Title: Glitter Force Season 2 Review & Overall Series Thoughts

Moving on to a more subjective area of presentation, let's talk sound.
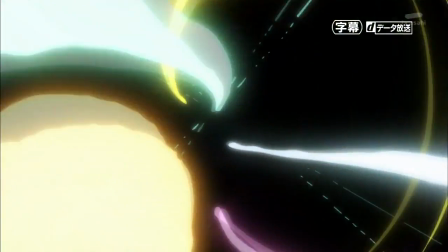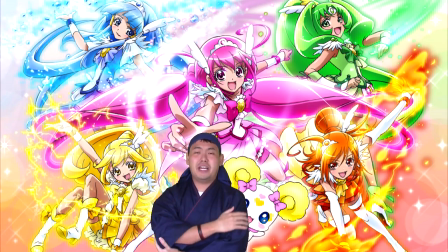[4:34]
Now, I already went over my feelings on the voice acting in my first impressions video, and they're pretty much the same here.
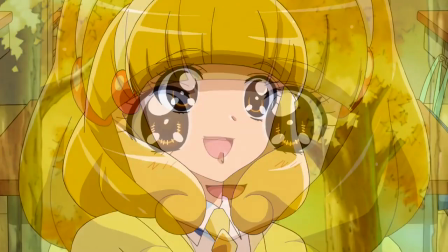[4:39]
I like Laura Bailey's performance as Emily, and Lily still sounds kind of off to me, but I've got a little bit more used to it.
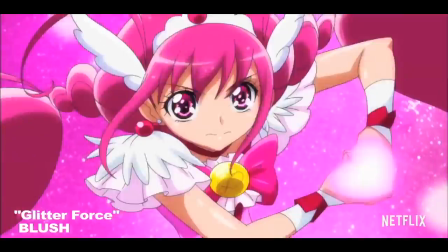[4:48]
The music I felt was decent. Blush's songs were catchy, even if the opening was kind of overused.
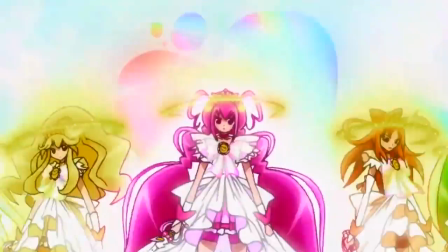[4:55]
They played every time they were about to defeat the Monster of the Week.
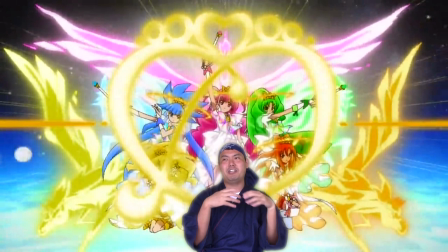[4:58]
I mean seriously, when has Zavon ever found success with a series where they play the opening over and over in a big fight in?
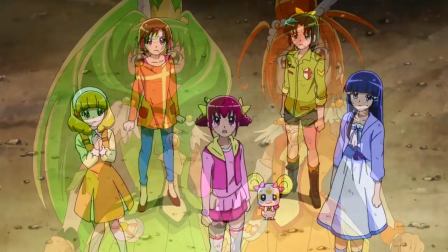[5:06]
Okay, point ticket. That said, and this is probably one of my biggest issues with the show, the BGM feels kind of...
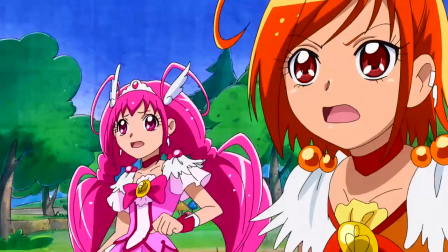[5:14]
Schizophrenic. What I mean by this is that it often feels like it doesn't know what kind of mood it's trying to set.
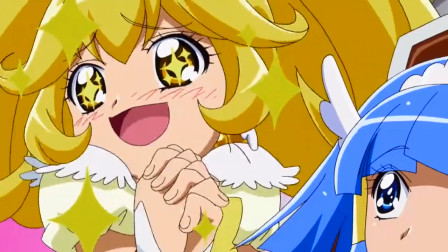[5:21]
Whether it wants to be happy, sad, exciting, relaxing, it never seems like it can settle on just one tune.
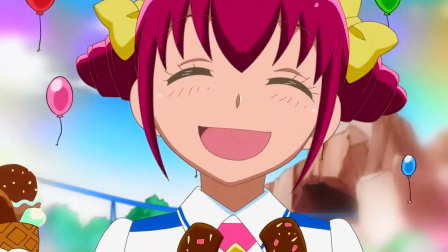[5:28]
One example is this scene from the 27th episode when the glare force has been hypnotized into a near zombie-like state.
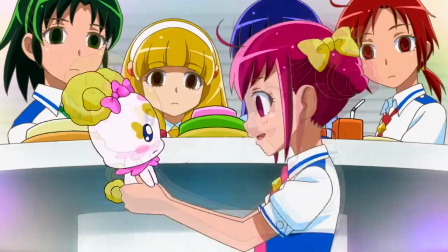[5:34]
When your heroines have cold dead eyes like that, But I think the accompanying tunes should be more...Scientil-esque as opposed to whatever they're playing here.
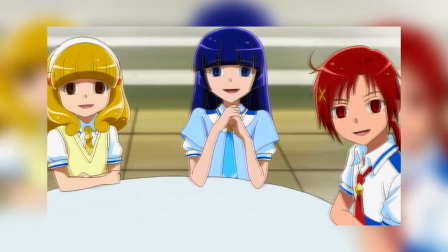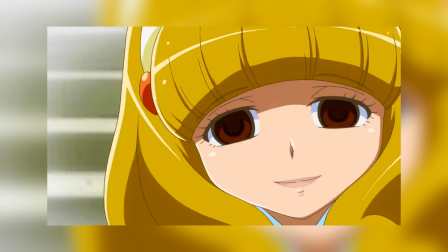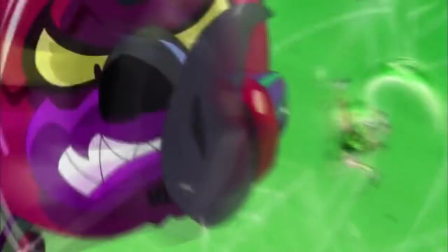[5:54]
And probably the best example of poor music choice I could find was the 34th episode.
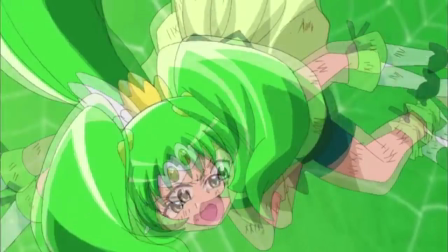[5:59]
There April's younger siblings were nearly caught in the crossfire during her battle with Bruja.
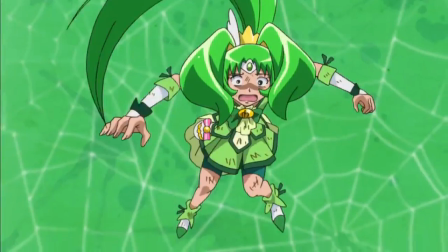[6:03]
Just look at April's face, he looks terrified at the thought that her siblings are about to die, but the music just never seems to match up with the situation.
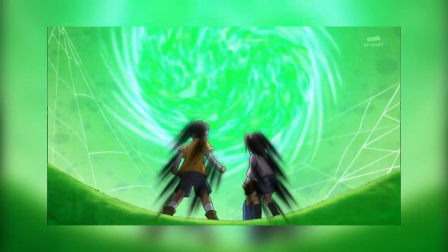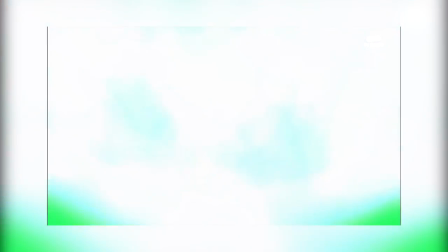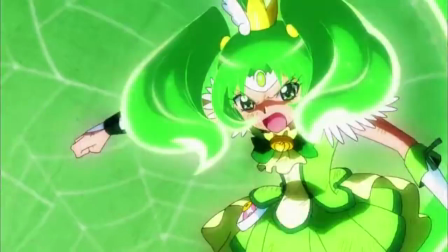[6:23]
I think it kind of leans into some more sorrowful tunes, but then I think it ends up flooping right back into the battle themes that were playing just a few minutes ago.
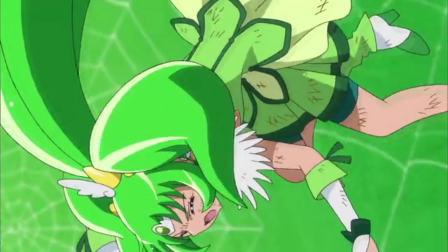[6:36]
Now of course, I can understand if they just didn't have the budget to make some more specialized BGM,
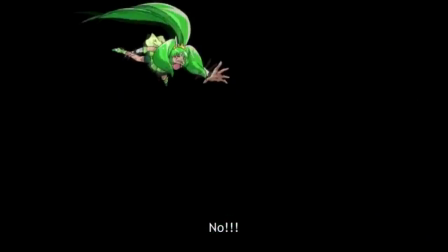[6:41]
but if that were the case, I think just plain old silence would have been a thousand times more effective in a scene like this.
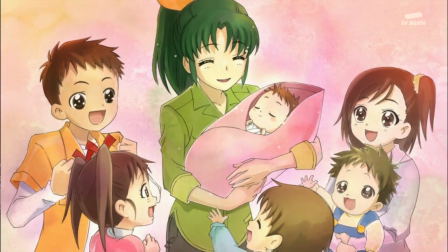[6:46]
And unfortunately, I still have a few more issues with this particular episode, which we'll get into as we talk about...
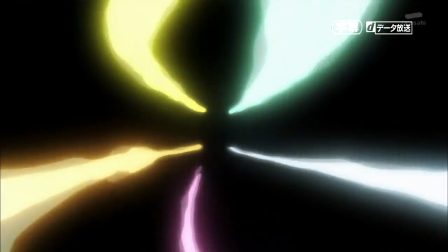Oh boy, and now we've reached the big point of contention for a lot of fans of the original series. Now, as I said, I do kind of want to view this as its own thing, and want to give them free range to do whatever they feel is right for Western audience to enjoy this series.
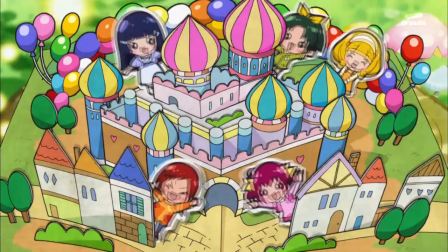[7:16]
And I will applaud them for making some necessary changes like with what they did for episodes 28 and 29 of Smile Pretty Cure.
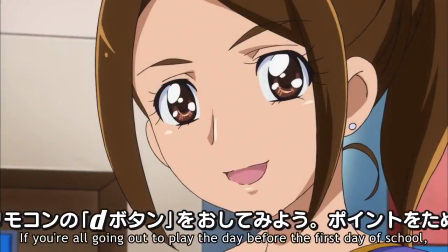[7:22]
In episode 29 of the original, the girls said that they were still on summer vacation, even though in the previous episode, they clearly went to school.
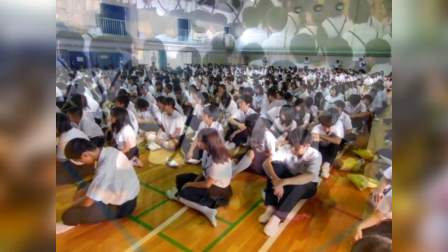[7:31]
No no no, you see, in Japan, students attend what's called a Tokobi, which is basically a half school day during their summer vacation in which they might listen
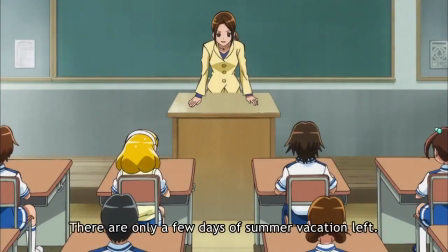[7:40]
to the principal deliver a speech and then be reminded of the homework they were assigned during their vacation.
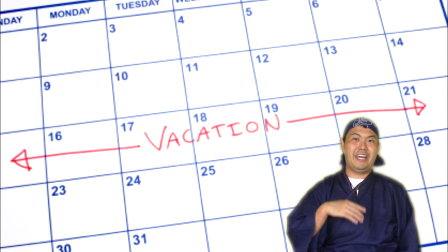[7:45]
Yeah for any of my viewers out there who have kids who complain that summer vacation is too short,
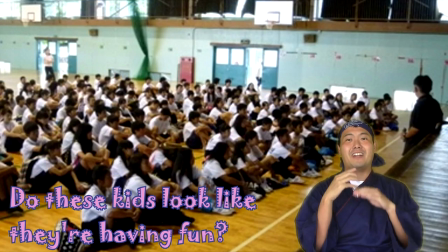[7:49]
just tell them at least they're not in Japan and they don't have to listen to their principal deliver a boring as all hell speech.
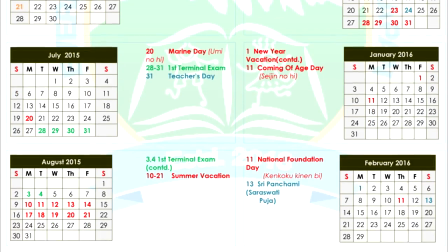[7:55]
And of course a lot of other western viewers wouldn't be familiar with the Japanese school calendar, thus Glitter Force just changed it to say it was indeed the first day of school.
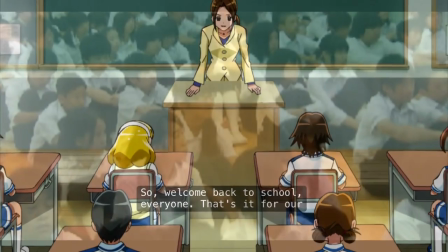[8:03]
In my opinion, this was a good change, as the alternative of trying to write an equivalent of a tokobi into an English subscript would be awkward.
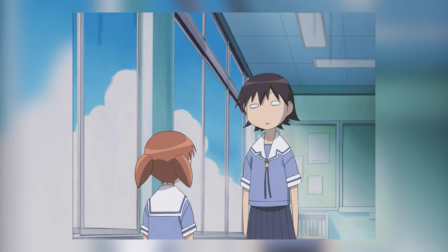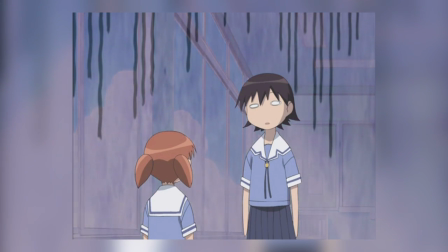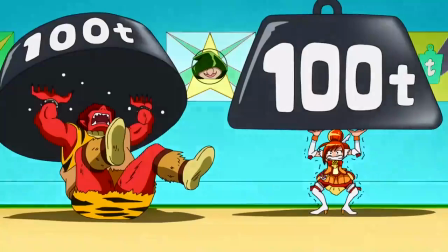[8:23]
But then there are those pointless little changes that end up biting the show in the ass later.